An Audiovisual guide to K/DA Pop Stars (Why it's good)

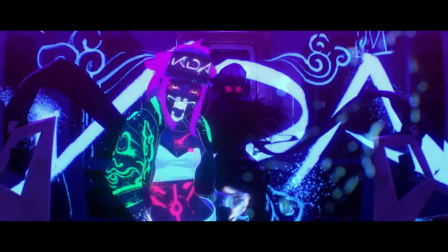The lip syncing here, which is done here, is exceptional.
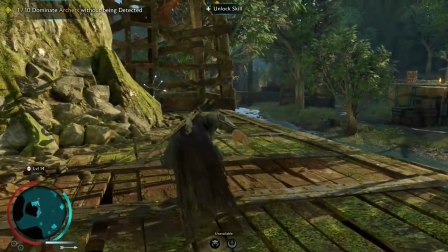I don't know how they synced it so well, but it would require so much dedication and time.
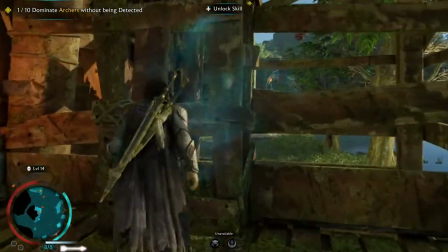But this attention to detail are what affects this scene.
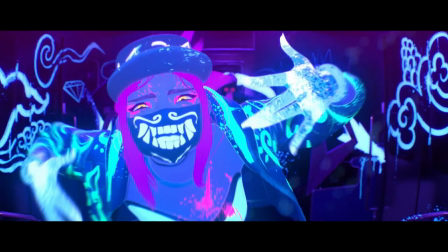Moreover, it's how expressive the demon jewels are, and I think that's down to the range of different expressions.
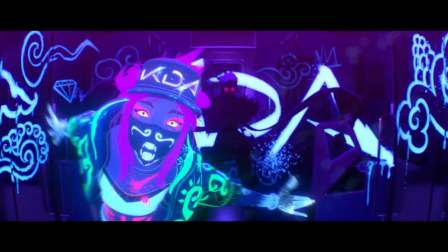What I mean by this is that every frame has a different expression,
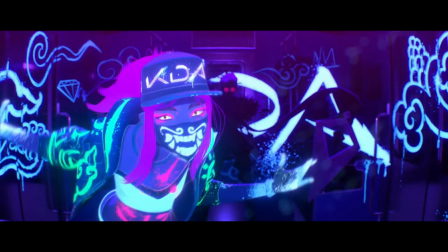which is extremely time consuming to do, but it leads to a fluid, flowing result.
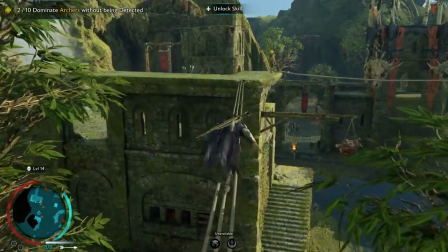I also like how it looks, Japanese inspired, like reminding me of how oni teeth look.
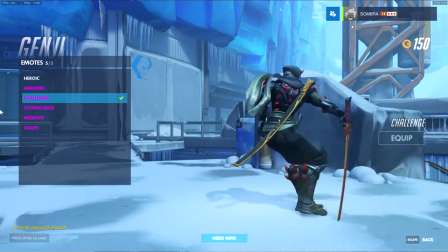Some other things that I especially love are how the teeth on the face mask pocket
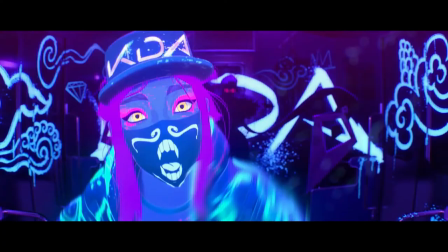inwards as if she's so self-assured and prideful and it makes her so much more human.
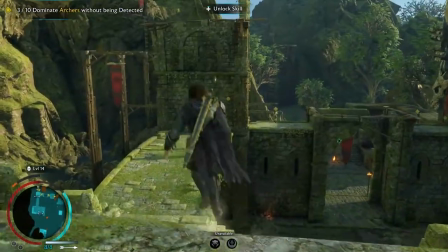I love how she talks looking towards her shoulder and how she spreads her arms outwards.
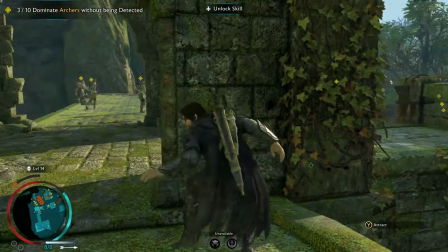The poses clearly display arrogance and this smug attitude, yet it is warranted because she's so dangerous,
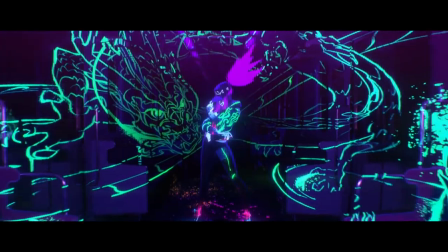a leader of rebellion, a dragon in the hood, you get one too.
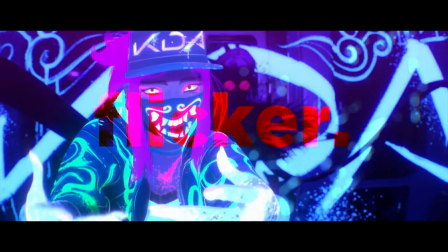In addition we've got a really low key flicker, I'm guessing created with sapphire flicker.
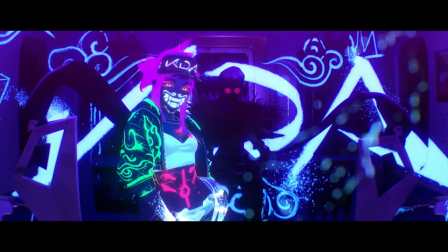Why? Good question. Most videos use this to imitate the super 8mm film cameras but in this case I think
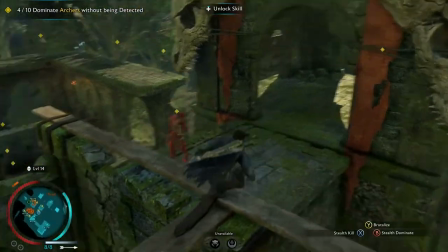that it's trying to create the impression that the intensity of the music is causing the aberrations,
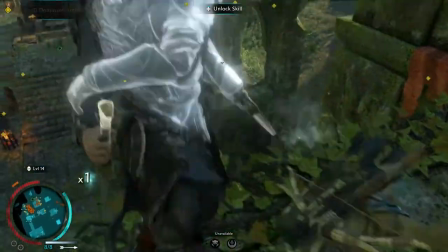shaking the foundations of the world with the ideology they are espousing.
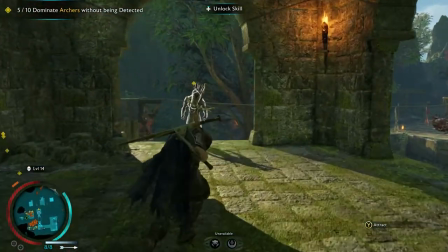And can we just take a second to appreciate Akali,
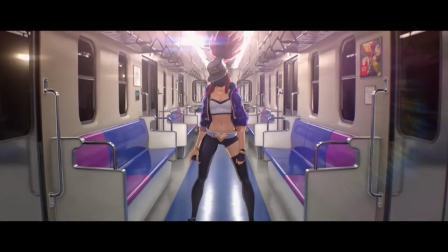she looks so sexy and badass in a totally non-objectifying way, okay maybe slightly objectifying.
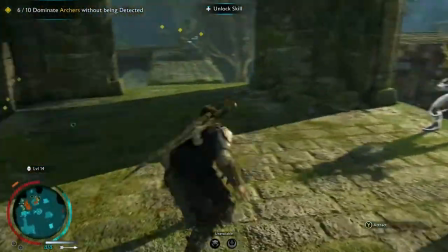However I think that what makes a character sexually attractive isn't just how much skin she shows, which I will admit is a part of it.
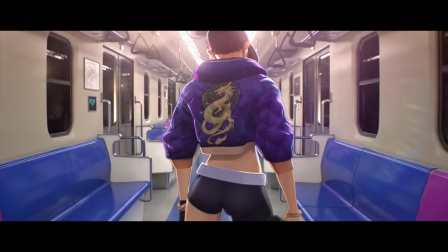Like that shot of her from the back shows skin and is painfully sexy, but also the story behind her.
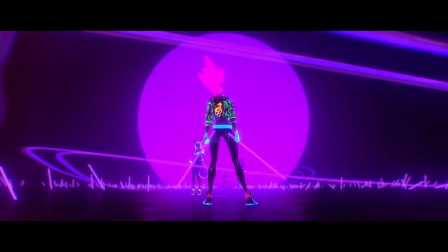She looks like a blend of colourful gangster and rebellious styles all fused into one. And the fact that she appears in a flicker of lights just makes her all the more alluring. She is sexually attracted through all the design choices that are
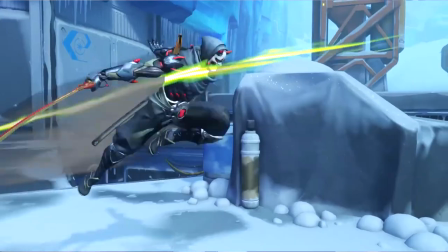made forming a backdrop of actual story which I love, like how she is lithe, graceful, deadly, but also human.
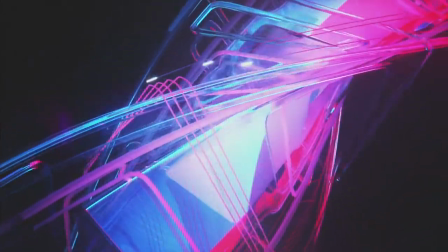Did I mention that I have a thing for confident, independent girls?
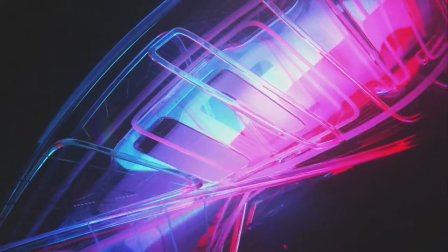Well I do, and Kari fits the belt, as I'm sure she does for like a billion extra people.
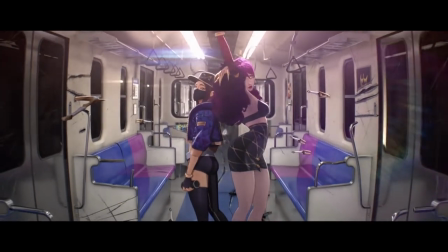She does what she does because she just doesn't care.
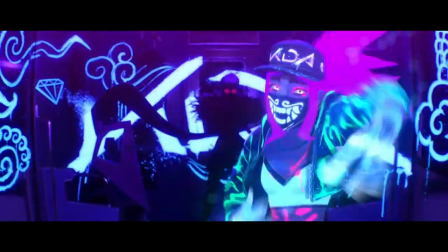And this is inferred from the effortless, self-assured way that she moves, the way she She poses so naturally, how powerful and radiant she looks. That ladies and gentlemen commands respect and that is sexy.
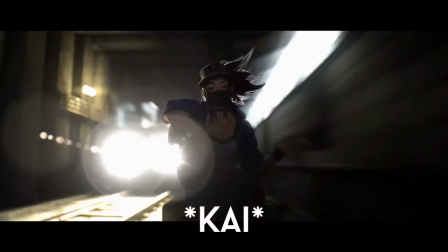And oh damn, Akali swinging her keys whilst trains hurdle either side of her, whew.
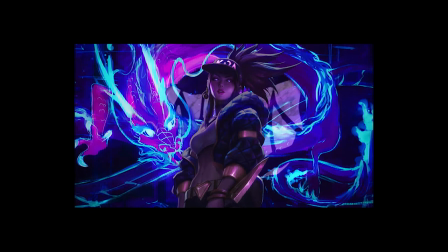That is badass. Like the nonchalance of that, great stuff.
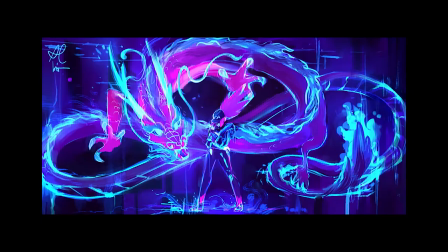Towards the end of the song,
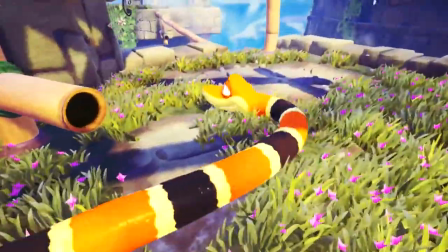I'm having a look at the scene where Ahri seems to be levitating with overhead lights and speakers spiralling through vacant space.
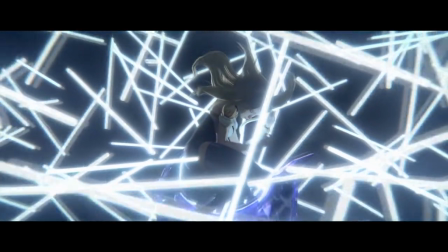Very thoughtful of the animators, representing this idea that Ahri is constantly under the spotlight and essentially lives through media. I like that. It's also a feature unique to the animation medium and they leverage that by using
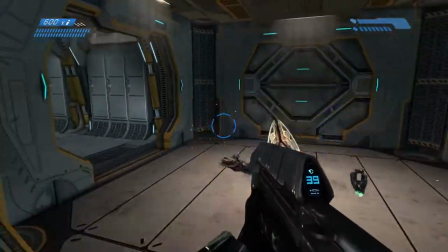this unearthly scene since they've already chosen an animation to represent their story.
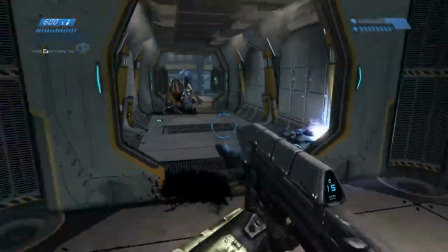That is playing to their strengths, and it's really hard to do with normal camera footage and I appreciate them using it here.